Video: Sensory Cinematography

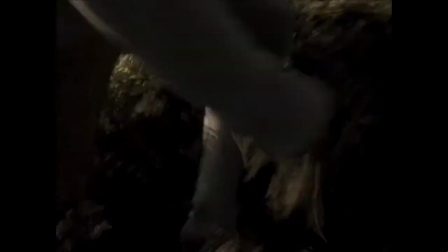1362s
And this closer-up shot of Heathcliff as he makes his way over the rocks and through
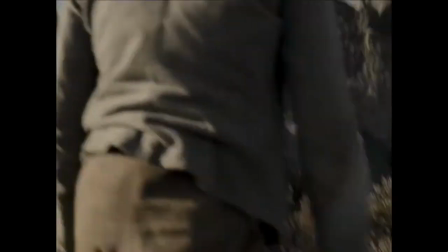1366s
the bushes to follow Kathy has not only that haptic quality that I was talking about,
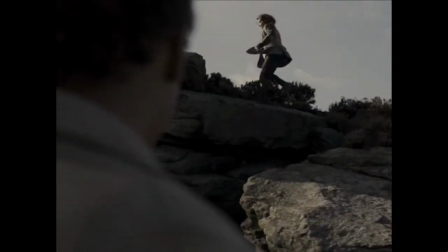1371s
I can almost feel what those rocks feel like and what the bushes feel like,
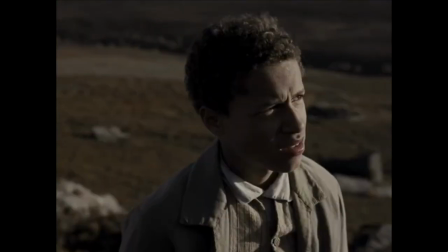1374s
but it also shows that even though this is very kind of desolate, rocky, difficult terrain,
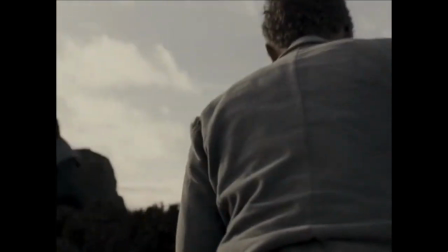1380s
he's making his way quite easily over it, and he does so to follow Kathy to this beautiful perch up in the sky.
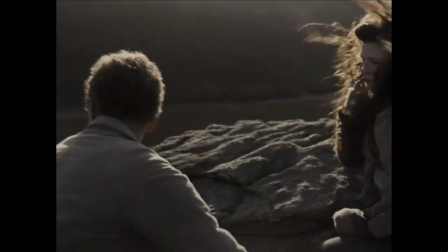1388s
And now he is the one to come closer, and then the two of them are anointed by this beautiful sunlight.
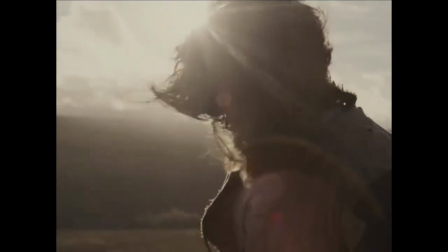1394s
At first, each of them inhabit their own frames and in slightly shallower focus.
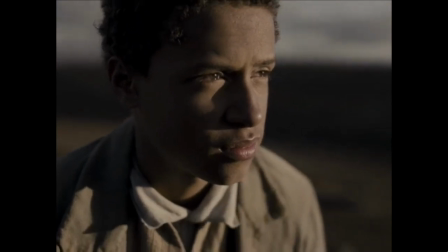1400s
Right here you can see the focus is quite shallow on Heathcliff. The moors are not his focus, Kathy is, and now we see him move closer to her,
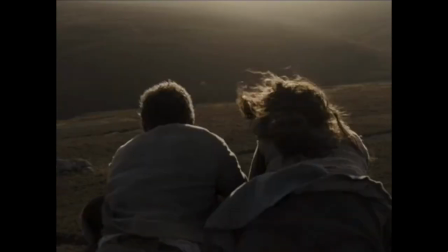1408s
and the two of them at last inhabit the same frame. Then we have this beautiful shot with them as they look off into the distance.
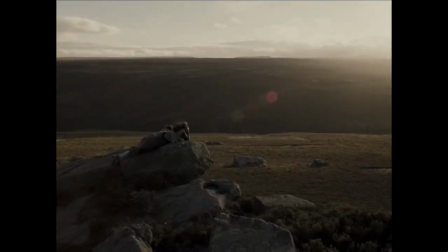1418s
And then this deep space, deep focus shot where they're at more of a distance,
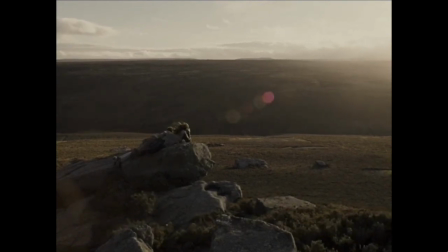1424s
and that distance allows us to see how at home, how at one they are with this wild and beautiful world. And also how comfortable they seem with one another and with sharing this world together.